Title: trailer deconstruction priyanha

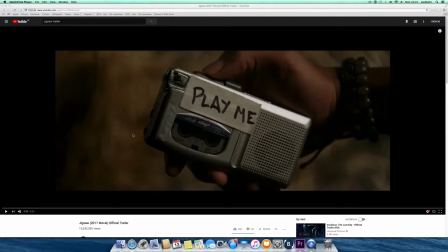0:01 Deconstructing this trailer by Jigsaw.
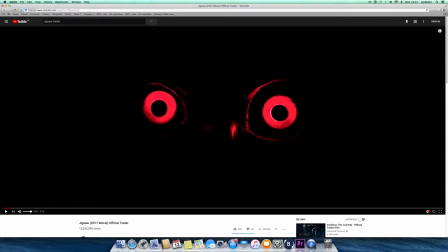0:14 The trailer quickly begins with a set scenes of frames, and they all put in one scene, so it's edited so it's like a fast rapid motion where you don't really see everything in the shot,
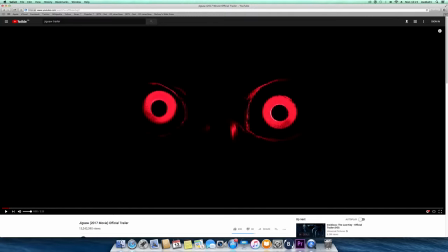0:29 and it ends with this red eye and you can't see anything except from the eyes, so it's like the fear of unknown, you don't know what it is, and the close-up makes it even more scary and in the concept of horror.
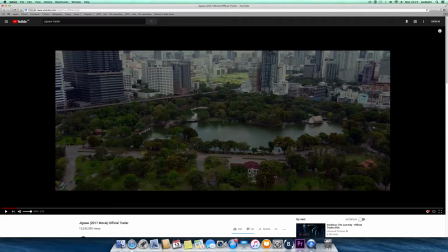0:49 Here we have an establishing shot that immediately sets a scene of where most of the movie will be set, and it's a wide shot of the whole city.
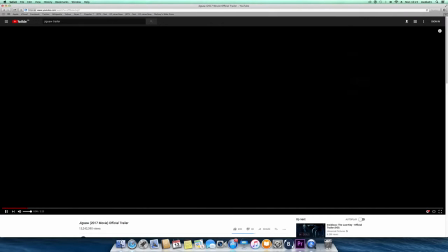1:02 Now the game's simple.
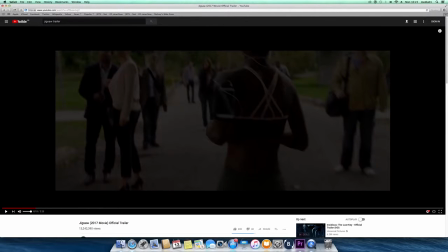1:05 The trailer immediately begins with the camera following this woman who seems to be minding her own business, and the camera angles used here are like the tracking shot, and each shot it gets closer and closer to the woman's face, and the music behind it's like a
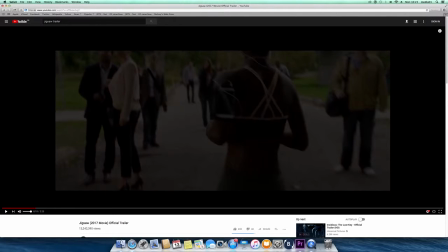1:26 silence every time it goes to her face.
Best ones are.
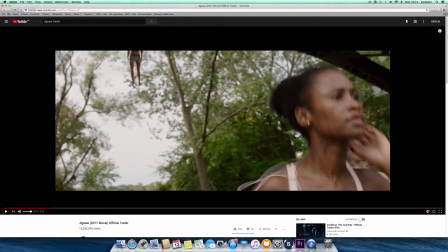1:34 You want diversity?
And addition of like the complete hollow silence acts as a uneasy feeling which builds up. And this frame here shows a over the head shoulder shot where there's this
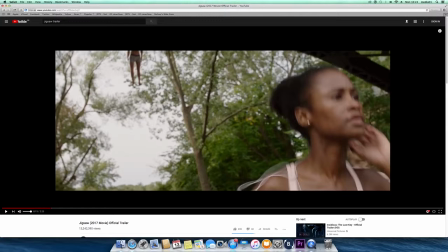1:49 woman who was minding her own business and there's a body hanging from the sky of the trees, which immediately sets the scene of something mysterious has just happened.
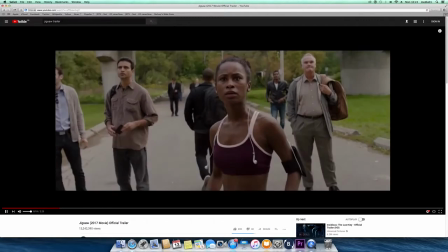2:02 Play by the rules.
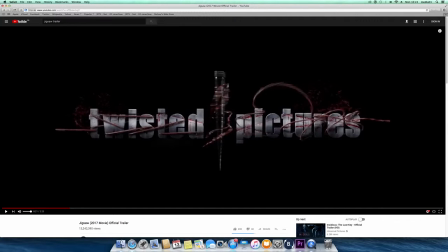2:08 The flicker effect increases tension along with the final the close up of the woman's scared face. It just fully just builds up with the tension that's just caused.
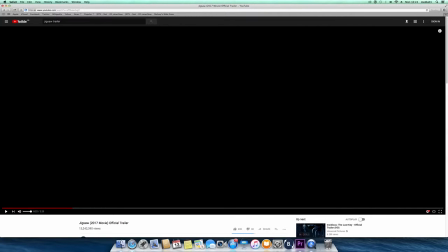2:26 The sound, there's no dialogue except from the narrator in the background, but the background music is very rusty and loud, creating this tension, and it builds some sort of suspense. And there's a bird's eye view camera angle which
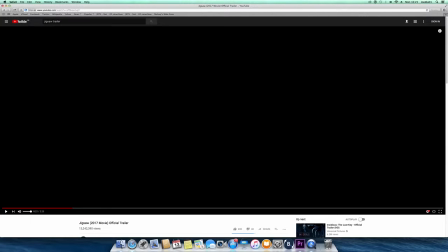2:46 is above the buildings to show again the scene where it is going to be set.
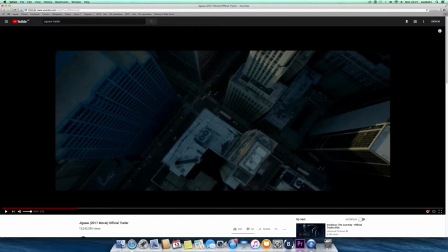2:55 This flicker effect again is to the end result of the final close of the eye, which shows it shows how the person's feeling trapped, and you can't really see the person's expression because they're covered in this little helmet thing.
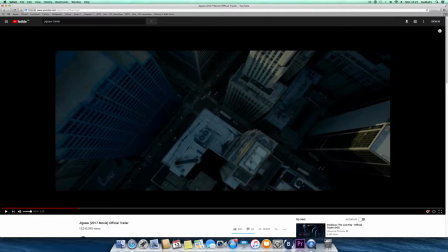3:10 And also the lighting in this first part of the trailer is very dull, and it almost gives us a blue tint which feels very cold and isolated.
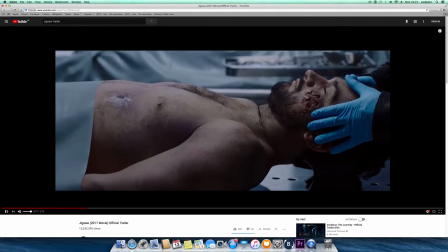3:24 Any identification on the victim? Here's a piece, but he thought he's been dead for 10 years.
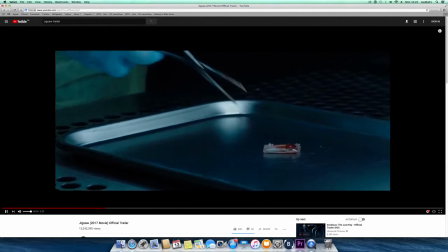3:29 It's not him. Can't be. This was on the body. The truth will set you free.
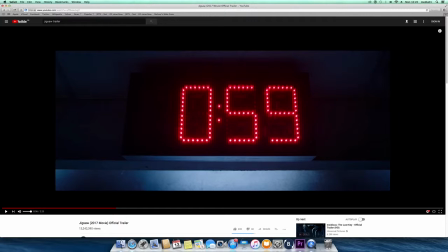3:38 The camera angles focus on the USB stick and the facial expressions of these actors, close-ups which show that something has happened and they're trying to figure out what exactly,
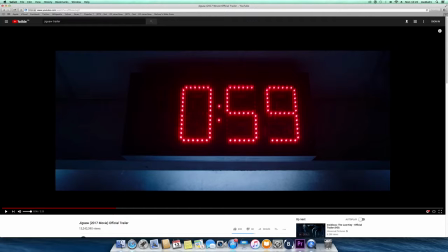3:53 and the ambiguous sound in the background creates this uneasy feeling and that something is wrong, and the lighting again is still dark here and shows few light and brightness.